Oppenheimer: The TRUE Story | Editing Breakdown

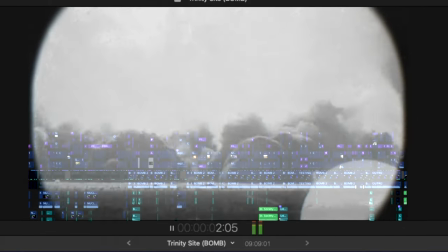[0:00] The atomic bomb. It's the most feared and revered weapon on the face of the Earth.
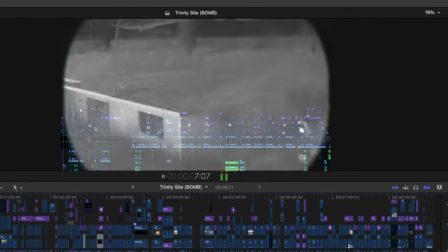[0:04] Only two have ever been used in war, but the first ever nuclear blast happened right here in the United States of America,
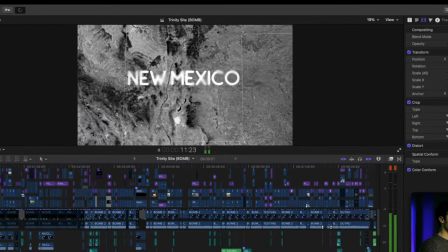[0:10] on a secret military base deep in the deserts of New Mexico.
If you don't already know the story behind Oppenheimer, then you're about to. Today we're looking at a timeline I made a few months back that explains everything to do with the Trinity test site,
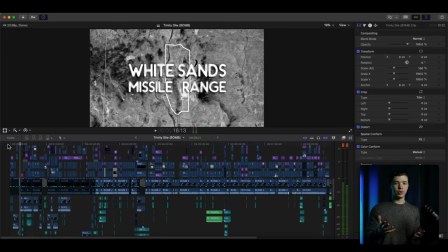[0:28]
which was where the first nuclear bomb was tested. So let's go ahead and break this down. Sit back, watch, and enjoy. You already know we got the Perrier sparkling water ready at all times.
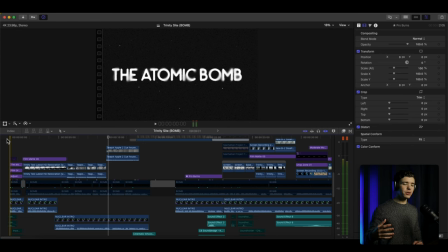[0:52]
And let's check out this timeline. So as soon as the video starts, there's a sound effect
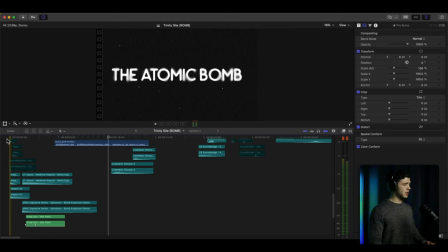[0:59]
that is an impact that straight up just hit, right?
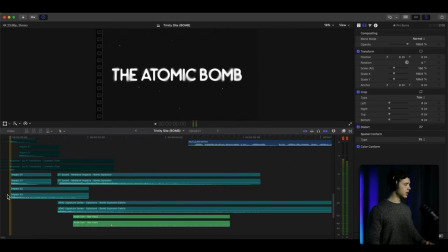[1:04]
And I actually stacked two on top of each other right here to really give it that oomph, that punch.
The atomic bomb.
And it's completely silent. No music has started yet.
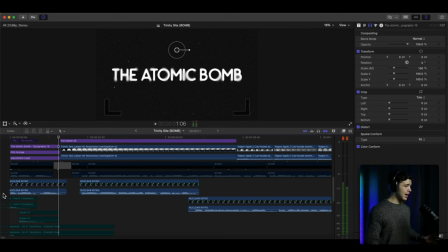[1:18]
And it's silent for about 1 second. And then a very dramatic explosion, which is what you want to see whenever you click on the title and thumbnail of this video talking about the story behind the first nuclear explosion, right?
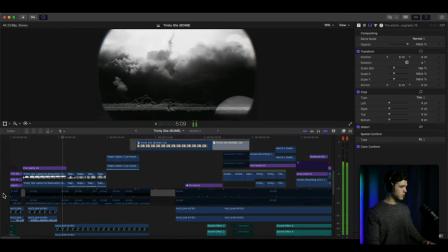[1:37] It's the most feared and revered weapon on the face of the Earth. Only two have ever been used in war, but the first ever nuclear blast happened right here in the United States of America,
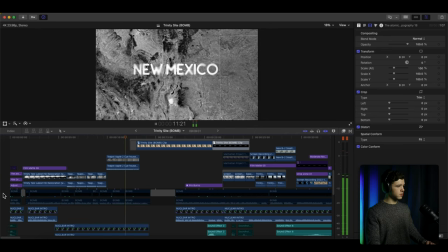[1:46] on a secret military base deep in the deserts of New Mexico.
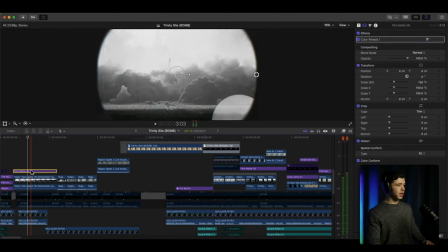[1:53]
So going back here, you might not have noticed, but this little ring around here is added.
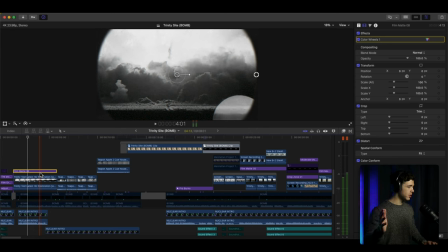[2:03]
And that is because it's still an old clip. It's an original clip, obviously, of the explosion. And I wanted to
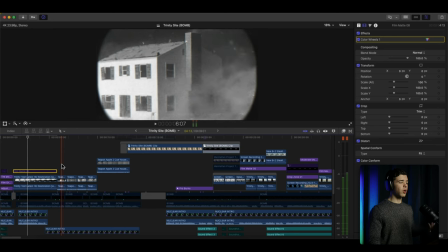[2:11]
make it the same look as these other clips that were also from the nuclear test footage.
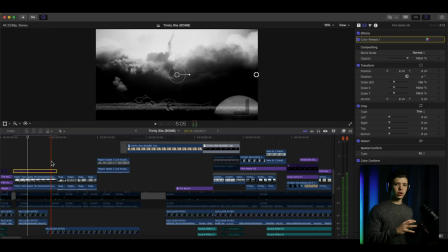[2:19]
But I wanted it to keep the same look, especially starting off as the others. So it's not just a weird change, right? So I added that.
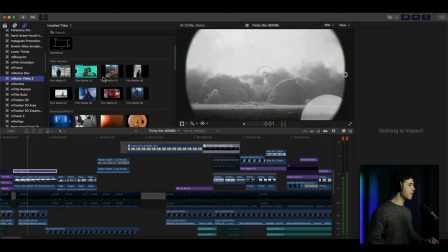[2:29]
And I got this framing from M Music Video 2, Film Matte 8.
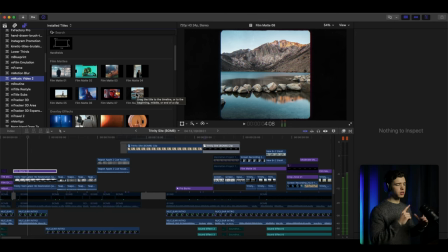[2:37]
Now, this is a little bit more square, so I pretty much just rounded off the edges and made it bigger so it covers the same area like the other clips. And so that's pretty much how I achieved this look.
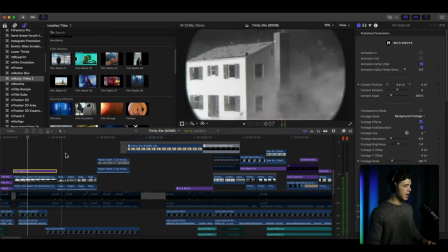[2:56]
And then moving forward here, the tempo of the music is very cinematic, right? The tempo is cut for each one of these clips exploding, right?
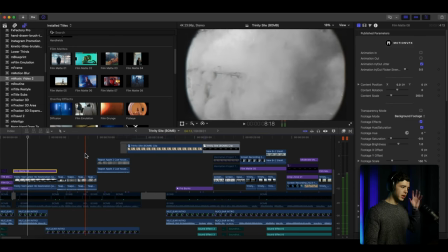[3:12]
So each one of them, the impact is on the cut.
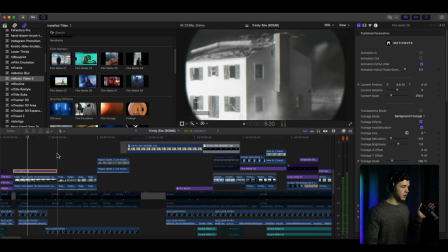[3:16]
Each one starts with the explosion happening, tearing it apart, like so.
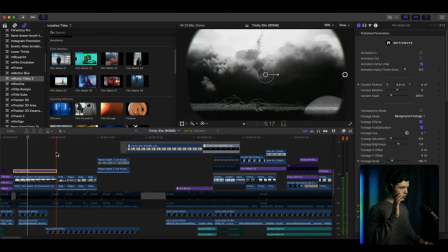[3:23] And so it goes used in war,
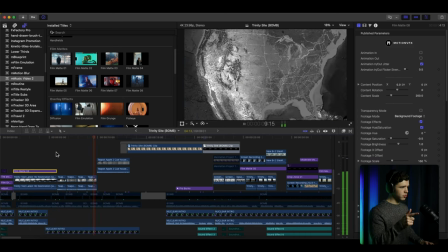[3:26] but the first ever nuclear blast happened right here in the United States of America, on a secret military base deep in the deserts.
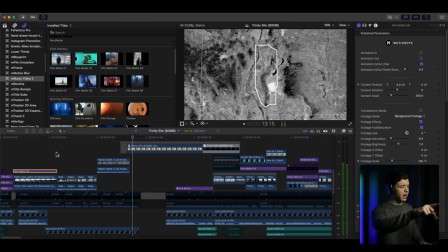[3:32]
Zooms in of New Mexico. Zooms into the area that the test was actually performed.
Mexico.
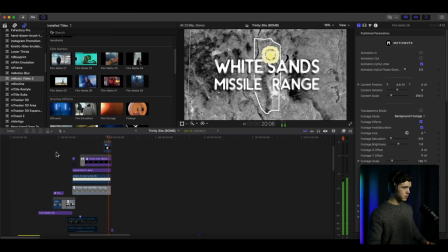[3:42] Inside the top secret White Sands missile range is the Trinity test site, where the world first went nuclear.
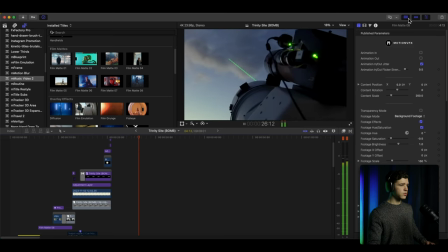[3:50] Dangerous classified weapons are still tested on this very site to this day. You're not allowed to fly over the site or view it from afar. It's impenetrable. Tourists are barred by law, except for a few hours per year.